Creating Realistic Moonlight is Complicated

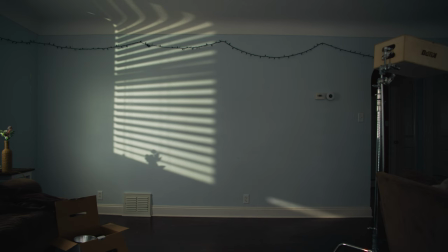Essentially, we're recreating what we saw on the wall just in the air.
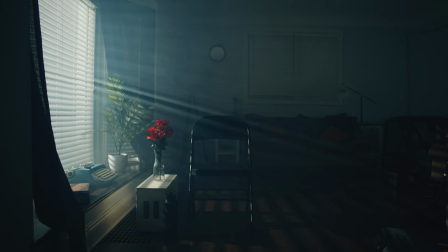And now we can see just how non-directional our light really is. what we should be seeing is far more of these beams of light heading in the same direction.
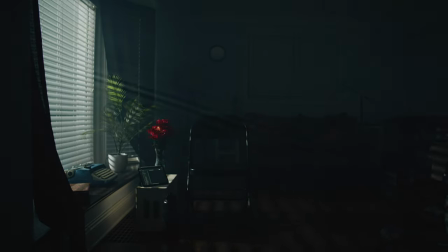So we'll need to bring our light further away. But when you move your light back like this, you lose a lot of brightness.
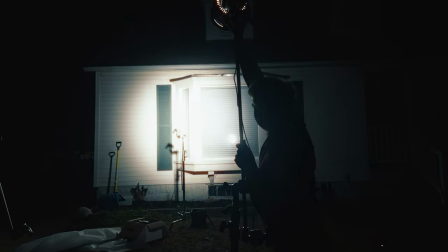So we're going to use a Fresnel to brighten it up. And now we have our second moonlight look.
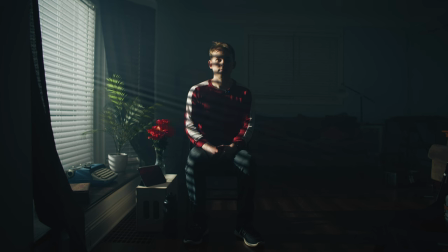But not quite, actually. Believe it or not, we're still not done.
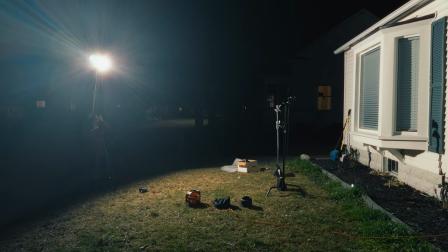When bringing your light so far away, you can't get it very high in relation to the window. This is important because the moon is often quite high in the sky. So we need a taller stand. Or we can use science.
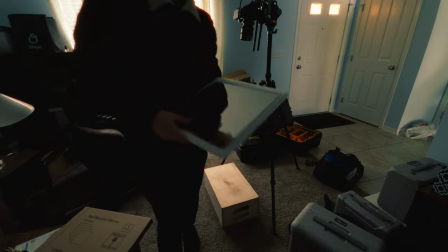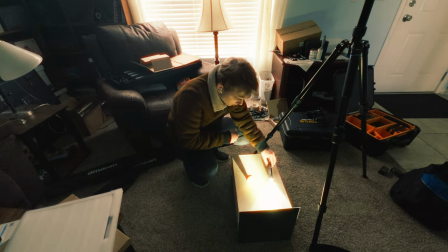Mirrors reflect light, meaning they continue the path of light in a new direction.
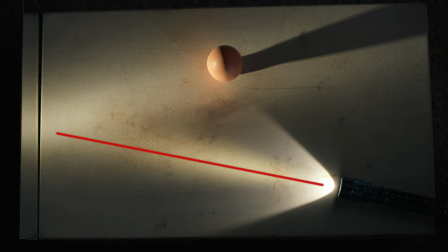So add together the distance from the light to the mirror, and from the mirror to the light's final destination, and now you have the total distance from the light to whatever the light is hitting. In this case, it's almost like the flashlight is somewhere off-screen.
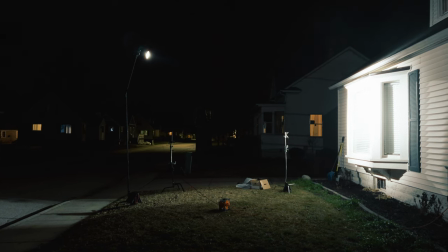So our light can travel the same distance in half the space,
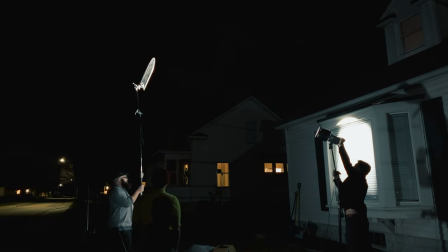allowing us to get our mirror closer to the window and thus allowing us to get a higher angle of light on the window.
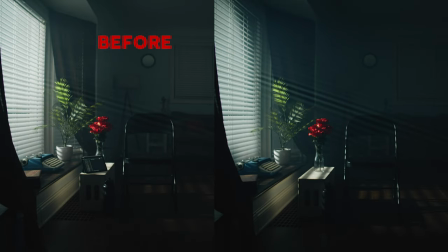In hindsight, we didn't do a great job of this and should have gotten our mirror a bit higher and a little closer, but the concept still applies.
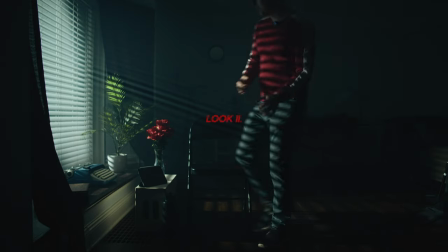Finally, for real this time, we have our second moonlight look. However, we're still not quite to perfect moonlight yet. There's still the question of color.
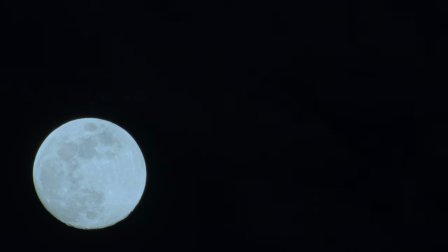Everyone knows that moonlight is a pale bluish color, except it's not.
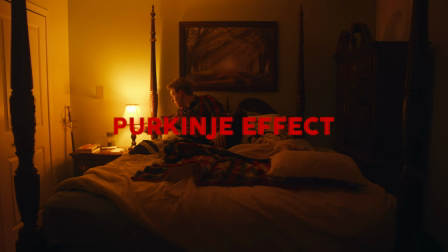We see moonlight as blue due to the Perkinje effect. As your eyes become accustomed to lower light levels,
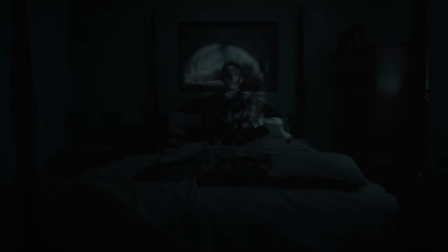they're slowly shifting from full-color vision using cone cells to light-based vision using rod cells.
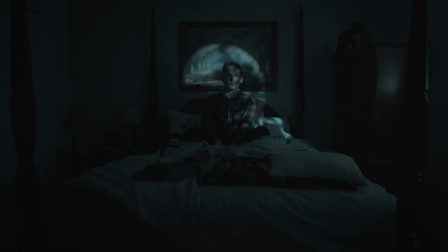Your eyes stop shifting somewhere in the middle. This is called mesopic vision.
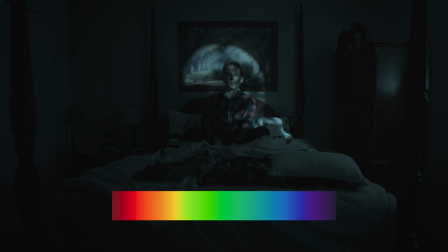Rods alone don't pick up color, meaning by themselves you'd see in black and white. But because the cones are still partially active and the rods are most sensitive to blue-green light, you end up seeing moonlight as blue-green in fact the moon's color is actually
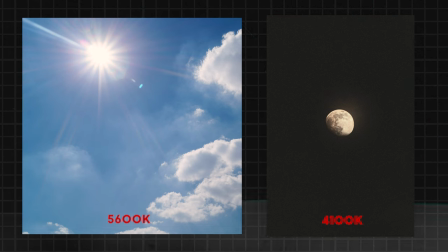about 4100 Kelvin which is a warmer color temperature than the Sun take a picture of the moon and you'll see just
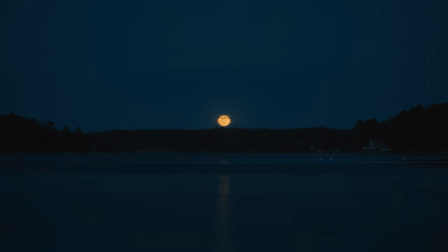how warm it really is because your camera doesn't operate on rods and cones and that's the crux of the problem cameras don't operate like our eyes do so we have to manually change our light to the proper blue-green.
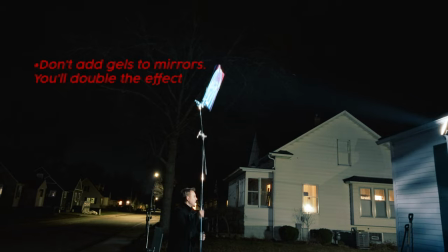So just add a blue gel to the mirror, and we're done.
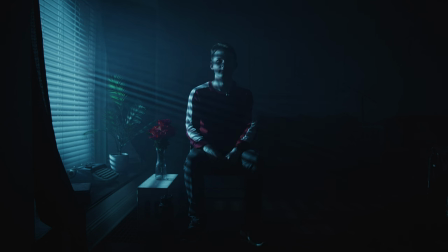But of course, it's not that simple. It's not enough to simply have blue light. We need to eliminate all color that isn't blue-green.
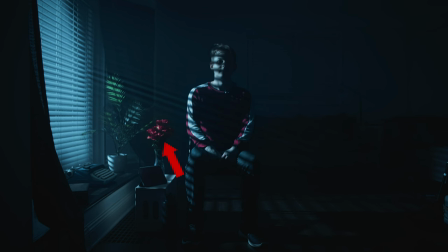You may have noticed the red flowers next to me. I also happen to have a red shirt on.
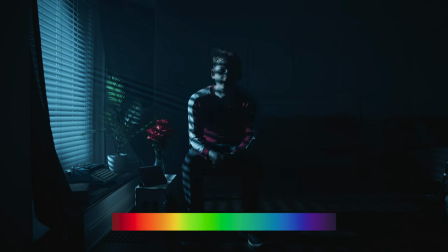Due to the Perkinje effect, our eyes now see blue-green as bright, making other colors darken towards the ends of the visible light spectrum,
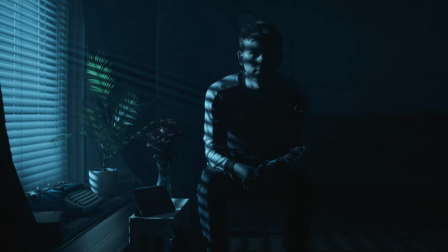so reds need to lose their color and darken. We can do this with color grading.
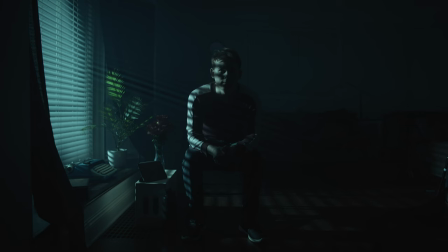In fact, quite effectively with just plain white light. So why bother with the blue gel in the first place if we can just color grade the image to be blue?
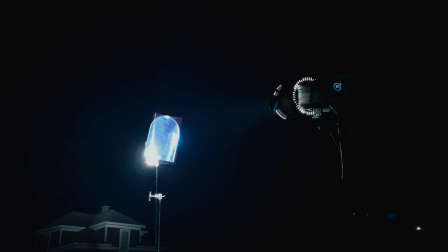See, adding gels to lights doesn't really matter when it comes to a monochromatic image. Monochromatic meaning an image of all one color.
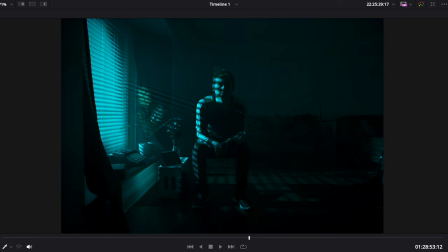We can manipulate the image to be any one color with ease regardless of where it started.
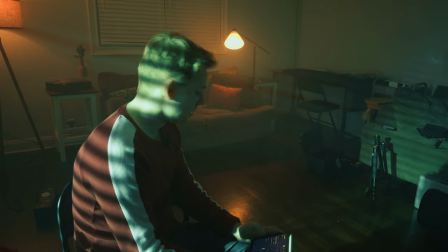It's when you have an image with multiple colors and you'll want to keep them. That's when gels come in.
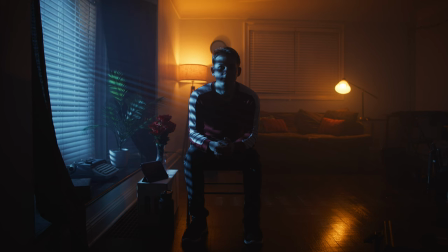Realistically, you wouldn't see moonlight with lamps on like this. This is where we take an artistic approach.
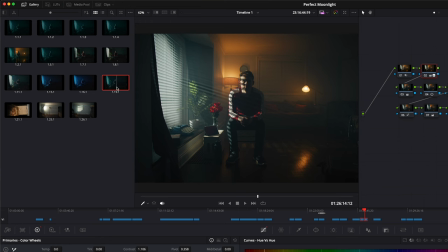One that's taken in many movies. If we color grade this shot the same as we did before, our lamp light becomes blue just like the rest of the scene.